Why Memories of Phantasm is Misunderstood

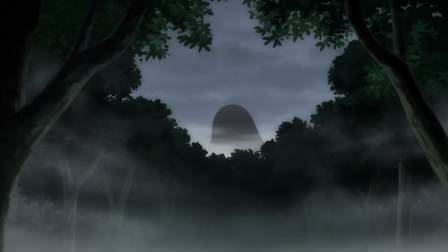41:47 It acts as a window into the world of the creator's capabilities.
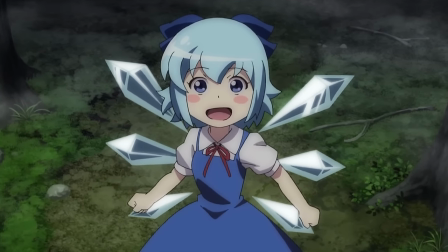41:50 I'm not even exaggerating that when I say from a writing perspective, this one-off filler episode completely blows every other episode of Memories of Phantasm out of the water.
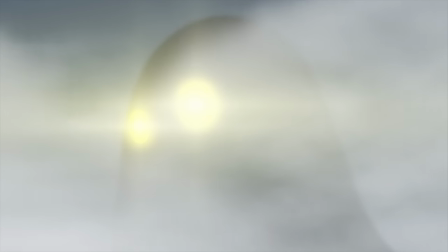41:58 The plot's driven by the characters, the characters act in ways that are consistent with their design,
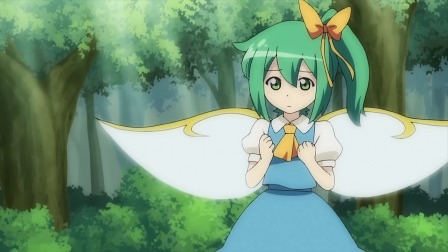42:03 the scenes flow together into a single cohesive narrative, and most importantly, the episode is compelling.
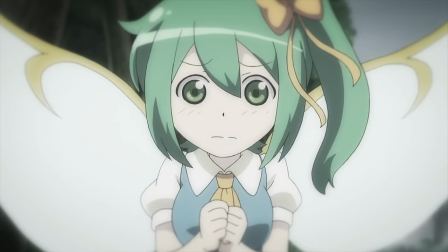42:08 The scene gets the viewer invested in the current events, sets up stakes and thrills, and then delivers upon them in a satisfying way.
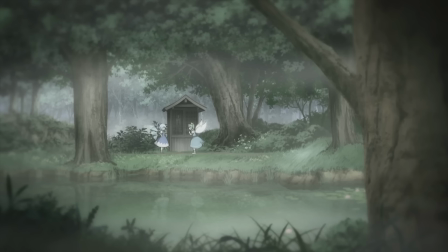42:14 While the first episode is in many ways the best episode on a technicality, I actually think that episode 7 is much more enjoyable to watch.
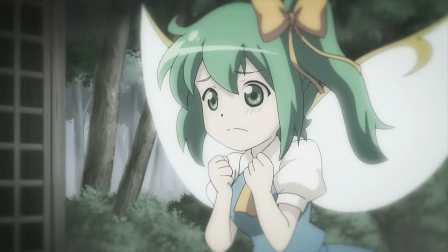42:21 So let's dig in a bit and actually talk about why this episode is so much better, and see if we can find the missing link that would have improved the rest of the story.
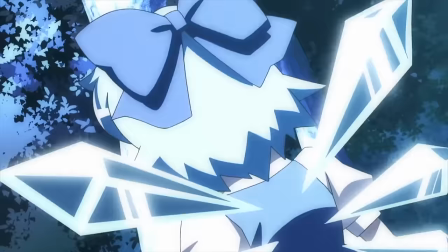42:28 The episode opens with a quick shot of the character Chirino, seeing an enormous silhouette of a yokai in the distance.
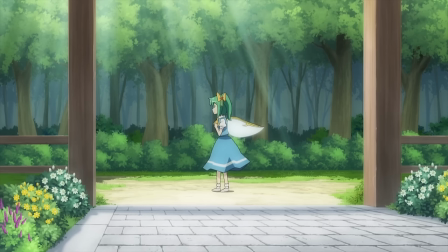42:33 Roll the intro, and we're at Alice's house. A little fairy who we haven't fully met is here. This is Dayusei.
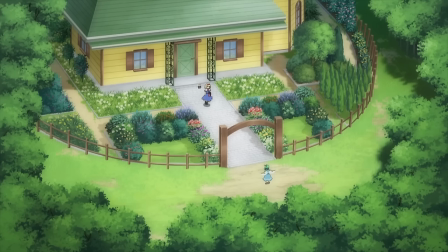42:39 This timid young fairy asks Alice if she has seen Chirino before flashing back to a scene of the two fairies getting into a petty argument.
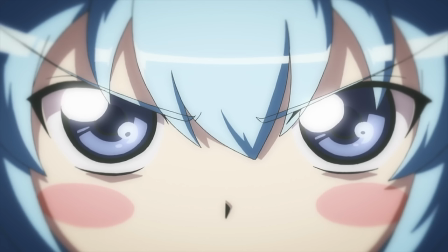42:45 Chirino is bragging, as she always has throughout the series, but her worrisome and compassionate friend Dayusei pleads with her to stop before she gets hurt.
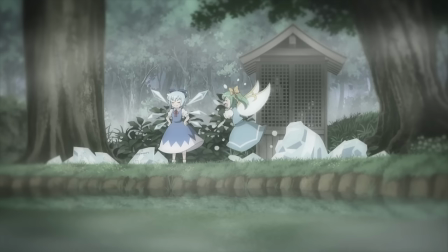42:52 Chirino is, of course, not abated by her friend's cries, and their argument causes Dayusei to begin crying and fly off with a devastating declaration.
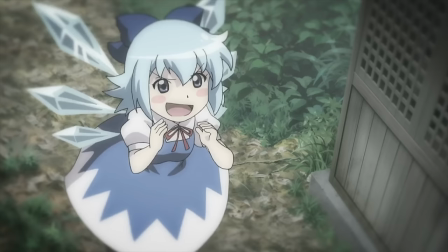42:58 I'm not your best friend anymore. This sentence could instantly destroy a second grader.
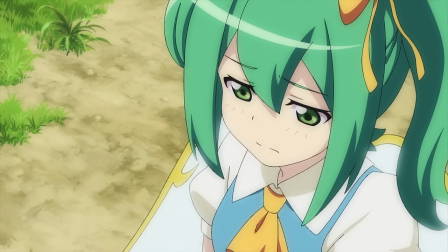43:04 Chirno hurls back some playground insults, and we're back to the present day. Daisei is confessing to Alice that she feels sorry for what she did, and she's still very concerned for her friend.
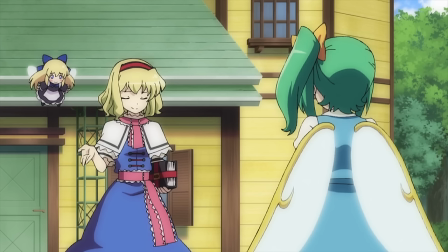43:13 Alice is clearly uninterested, but for one reason or another, she decides to help out the sad little girl.
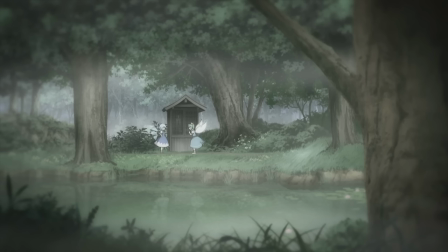43:18 This entire opening scene is shockingly well executed. The characters demonstrate their personalities through their actions instead of exposition.
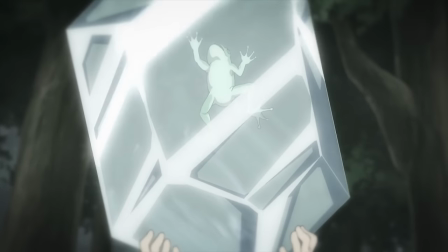43:25 They express complex ranges of emotions, and more importantly, they feel real.
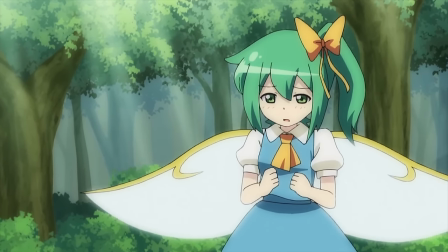43:30 I cannot express how surprised I was when I felt emotionally moved by this frame of Dayusei.
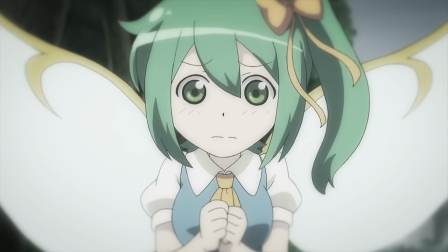43:36 Getting into arguments with friends is something we've all had to experience before, so it's easy to sympathize with what Dayusei is feeling right now.
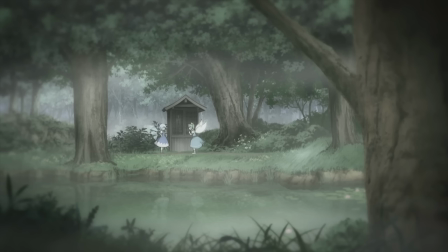43:42 She's still a bit bothered by Chirno's behavior,
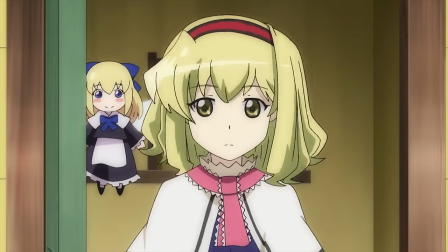43:44 but that frustration is so far outweighed by her concern for Chirno that she's willing to approach complete strangers for help if it means giving her a chance at finding her friends safe again.
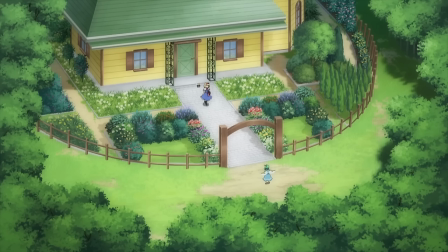43:53 I said that before that Flandre is one of the most well-written characters in the series, but she's not the best.
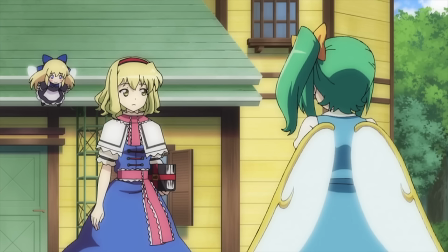43:58 Because the most realistic, sympathetic, well-rounded, and well-designed characters in the entire story of Memories of Phantasm are these two silly little fairies.
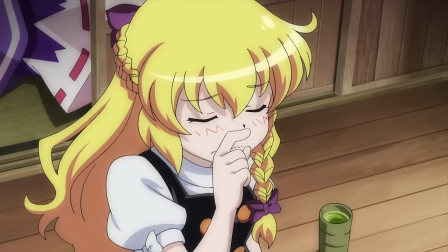44:07 The following scene shows Chirno asking around for the Daidara Bochi, and getting some pretty wild answers of what it is from the main protagonists.
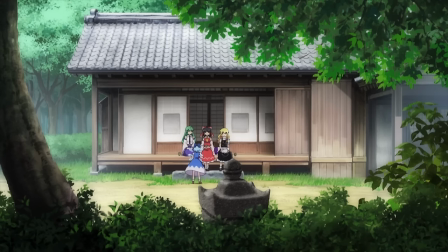44:14 This scene isn't anything mind-blowing, but it does serve to develop the mystery of the story and show us a little bit more about who Chirno is as a wonderstruck kid.
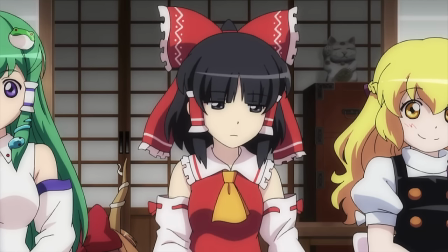44:21 Again, it isn't groundbreaking material, but it is very good. We get back to Dayusei and Alice, who are walking through a big market festival.
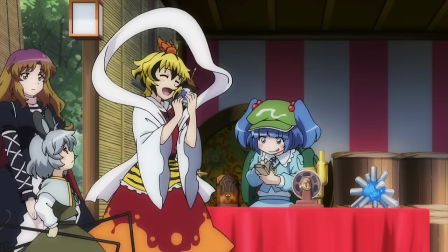44:28 Alice explains a bit of what's going on, and we also get to see it for ourselves through some good B-roll. It is a bit expository, but it's brief enough that it doesn't start to feel dragged on.
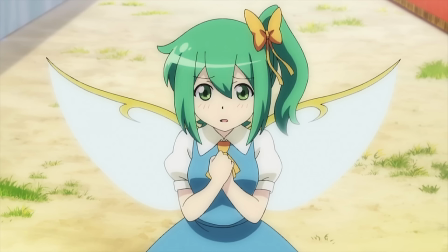44:35 Even throughout the scene, we get to see a bit more of who Alice and Dayusei are. And we get to see a bit of foreshadowing that perhaps Alice knows a bit more than what she's letting on.
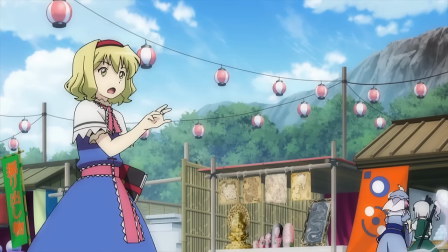44:44 Dayusei sees Chirino fly overhead, and she chases after her. Cut to Chirino flying down a big metal hole.
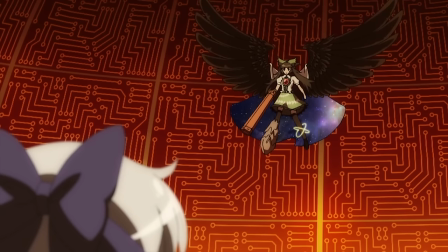44:49 She runs into Utsuo Ryuji, the fearsome sun god that we've heard so much about. I think that the bait-and-switch here actually is more well-written than the bait-and-switch used for Meiling.
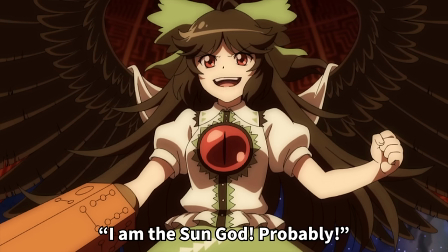44:58 While Meiling was set up as being fierce and menacing and then disappointingly steamrolled, Utsuo was set up as being extremely powerful, and in truth, she is exactly that.
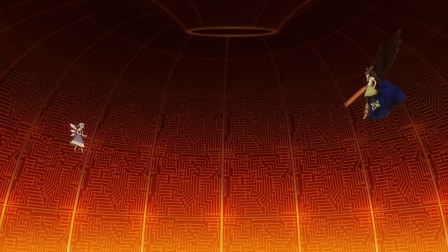45:06 But the reason why she isn't quite as scary as she seemed originally is because the audience never stopped to consider that she might be dumb as shit.
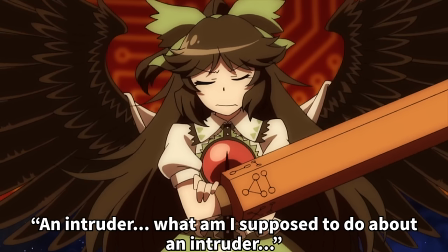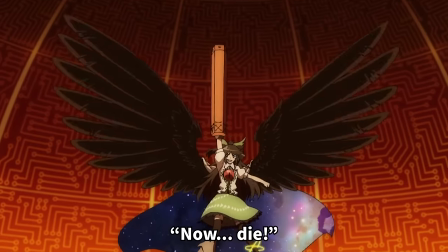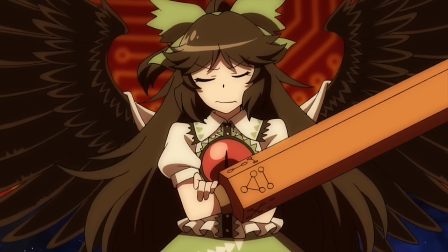45:26 This works because it doesn't feel as though the show lied to us.
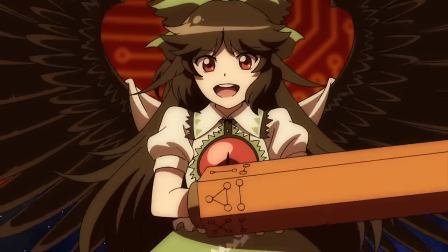45:29 We imagined our own ideas of what a big, scary sun god would look like even though the series never specified that she was ever actually that dangerous.
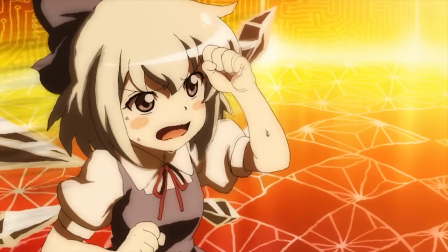45:36 So when the bait is polled, we realized that the writing was actually always consistent, and that it's actually really fun and clever.
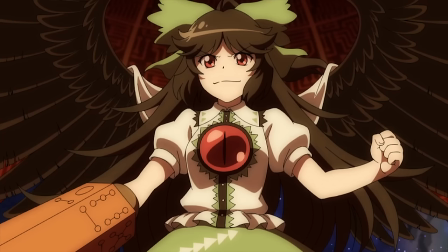45:41 I'm in love with meathead villains who could be so much more if their brains weren't filled with concrete at the age of seven.
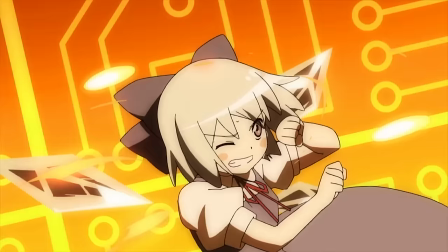45:47 Utsuo is one of the first major villains in the series to not follow the typical conceited and sadistic template that was established by Yuyuko.
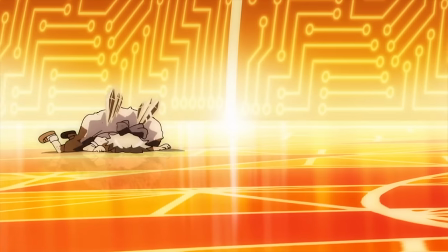45:54 She has unique goals, a unique personality, and a killer design to boot. It nails her canon design while also bringing its own unique flair.
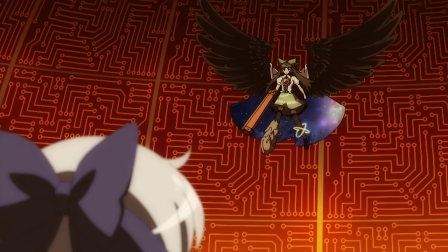46:01 Simply put, Utsuo is one of the best villains in the series.
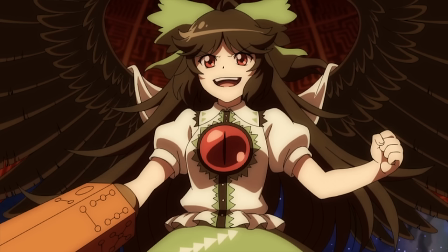46:04 She subverts expectations in a sensible and hilarious way, she breaks out of the established villain template to bring new life to the series, and she's the perfect antagonist for Chirino.
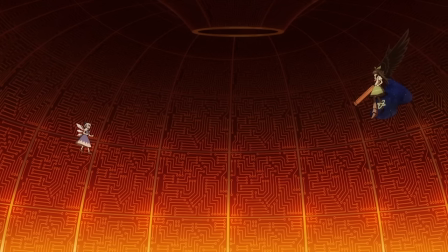46:12 I'll explain that part in a bit, but let's keep watching. The two talk in a fight scene begins.
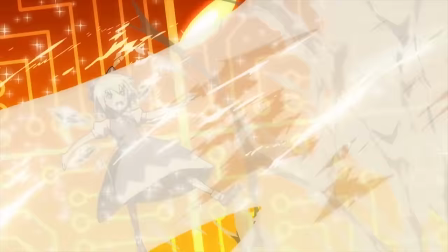46:17 The fight scene is considerably less intense in choreography, but significantly more intense in emotional impact than most of the other fight scenes we've seen so far.
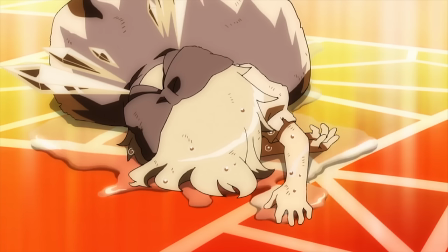46:24 I can't point to any other scene in the series that made me go, oh shit, the way that I did during this explosion.
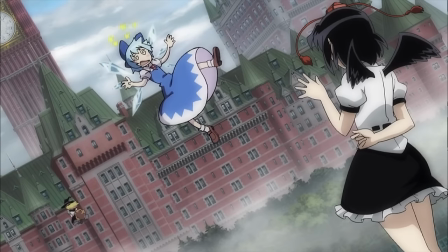46:30 We know as the audience that Chirino is not as strong as she thinks she is, so when we see her get a reality check here, the possibility of her getting seriously hurt is very real and very concerning.
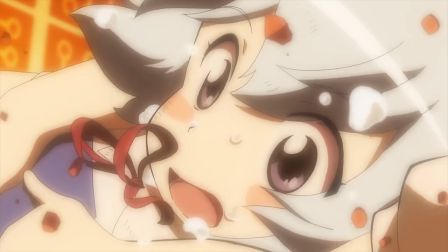46:39 So when she lands so softly in the arms of her best friend Dayusei, there's this immediate wave of calmness that washes over the viewer.
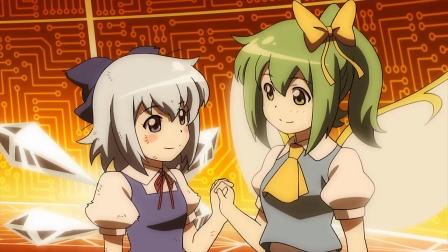46:46 Chirino finally realizes that she's not strong enough to take on this fight on her own, and she takes a hit to her own pride by accepting Dayusei's help.
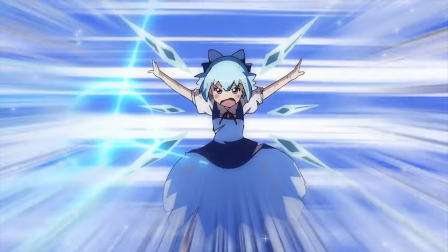46:53 It's the perfect emotional climax, because the plot of the episode was never about finding and defeating the giant yokai.
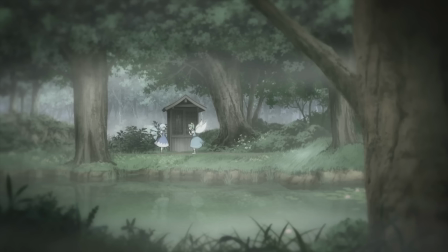46:59 It was about Chirno and Daisei learning to overcome their personality flaws to be better friends with each other. So for this plot, there could be no better resolution.
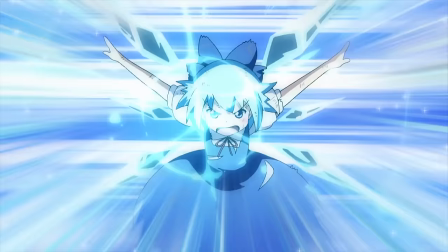47:06 They combine their powers and... Chirno still messes up the perfect freeze. Hey, the plot was about them overcoming their flaws, not overcoming their stupidity, after all.
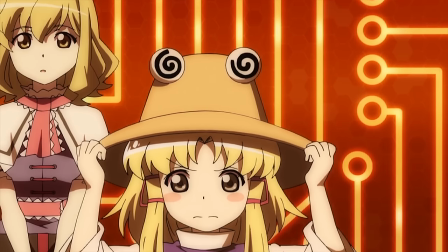47:14 A quick scolding for Malus and Suwako is enough to put Usuo back to shame and end the battle.
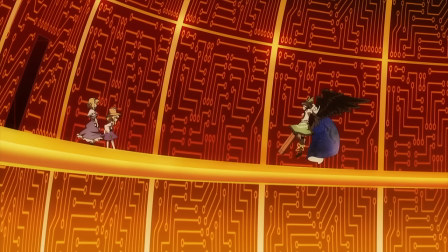47:19 In any other episode, this ending would have felt like a cheap cop-out, because in every other episode, the goal of the episode is as simple as, fight the bad guy until the bad guy stops.
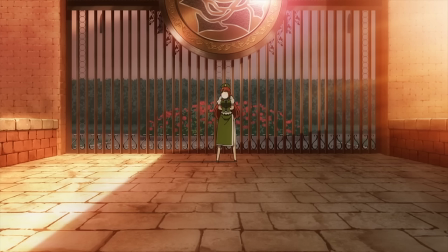47:27 This isn't a bad plot motivation, and in fact it's pretty standard for the shonen genre, but if you're going to make the plot of every episode about fighting the bad guy until they stop,
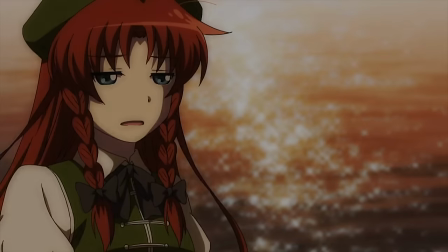47:35 you can't resolve the conflict in any way that doesn't resolve fighting. If you do, it feels cheap and undeserved.
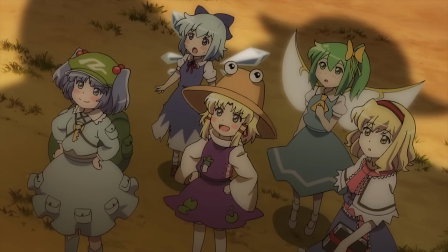47:41 Limiting your options in this way will make your stories feel repetitive, and punish you as the writer for trying to make new avenues of resolution.
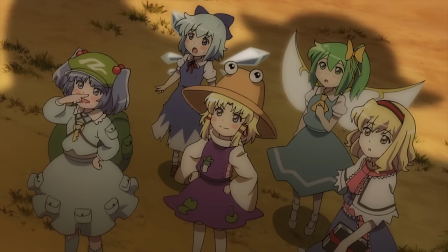47:48 Since the seventh episode of Memories of Phantasm brought a new type of story to the mix, with new focal characters and motivations,
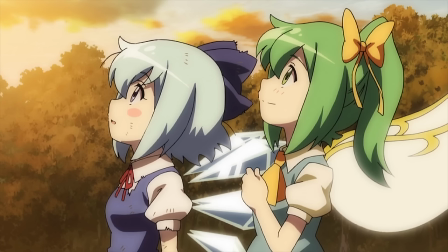47:53 it had the freedom to resolve the conflict without fighting, which breathes new life in the series that had already begun to stagnate.
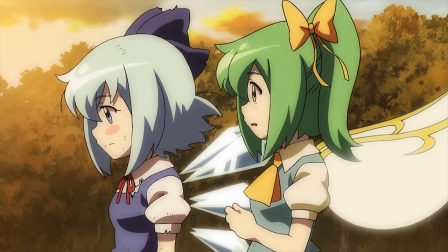47:59 The episode wraps up with Chirno and Dayuse getting to see the giant Kappa advertisement balloon, which is named as the true source of the Daido Obochi.
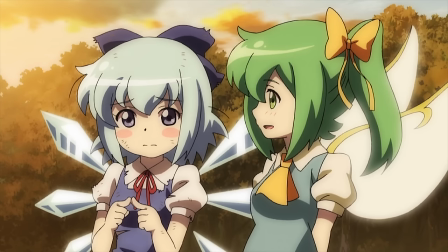48:05 The mystery is uncovered, and we get to see the surprisingly touching scene of Chirno apologizing to Dayuse.
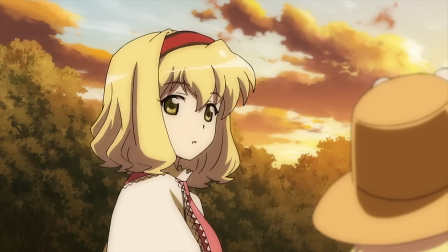48:10 It reveals an entire new side to her character that we've never seen before.
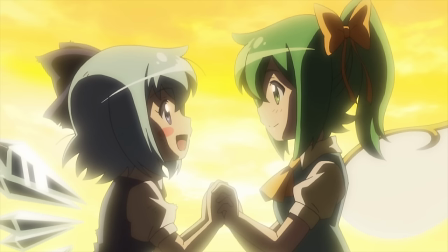48:14 For her to step down from her proud behavior to apologize, means that her friendship with Daeyu-Sei is more important to her than feeling that she's the strongest around.
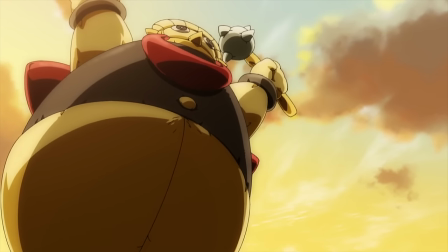48:21 We see the two make up, and the episode ends on a very sweet note, as well as the final minor twist that Alice's giant doll was behind it all.
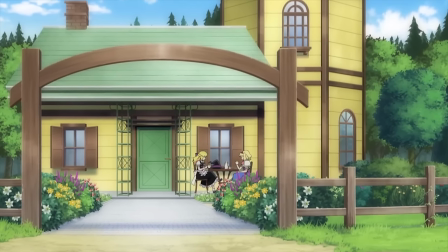48:28 The final end scene is entertaining, because it follows up on the bits of foreshadowing we saw throughout the episode without undermining the conflict resolution.
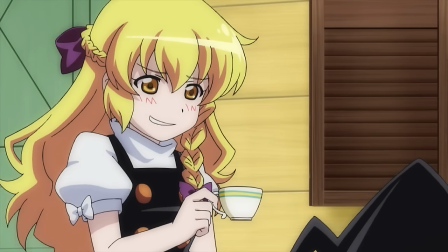48:34 This was the most engaging and enjoyable episode of the series for me, and it's a damn shame that we're never going to see anything else like it again.
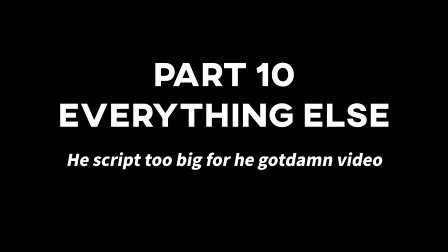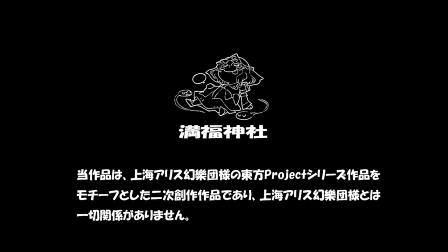48:46 The rest of the episodes in the series aren't all that worth mentioning. Episodes 5 and 6 are the 60 Years Incident arc.
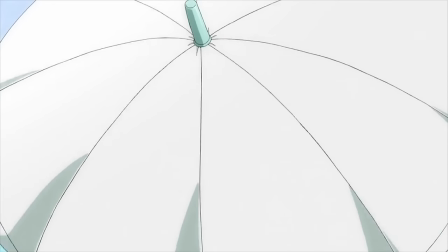48:52 It's a two-part filler episode that could have been a one-part filler episode. Nothing that happens here is relevant to the overall plot of the series, it's just cute antics with some characters that people love.
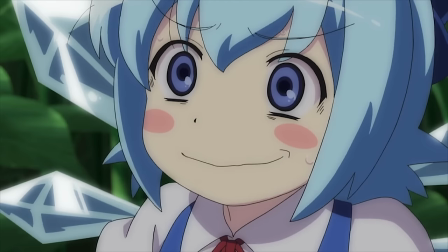49:01 There is a bit of setup here for characters that will be important to the next major arc, but none of this setup is really developed upon, so it isn't all that necessary.
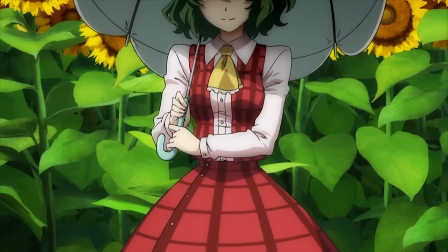49:08 It isn't the worst thing, but it's very boring.
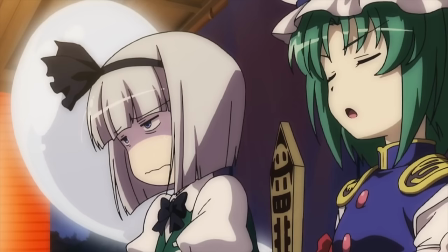49:10 It's telling that the only online discussion I've seen about this arc is about how short A-Key is, how annoying A-Key is, how fat those Comachichis are, or the Donald Duck sound effects.
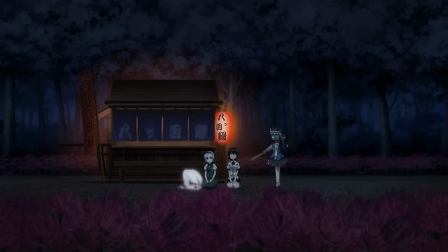49:19 And no, that isn't part of the fandom, that's in the actual mix. Audio design
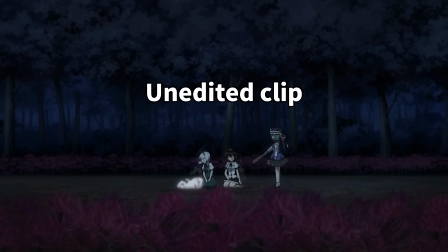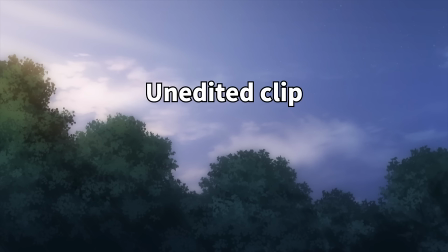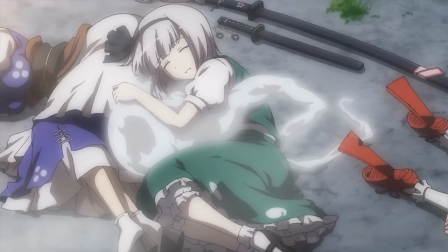49:42 is my passion. But yeah, this arc is a lot of nothing, which is why I mentioned earlier that the Imperishable Night arc is actually the second major arc.
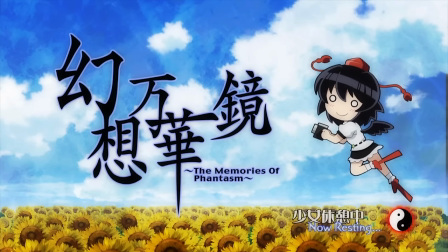49:49 There just isn't that much plot here to talk about. It's cute, but the story is just not there. Aiki isn't even really an antagonist, she just kind of shows up and chews everyone out.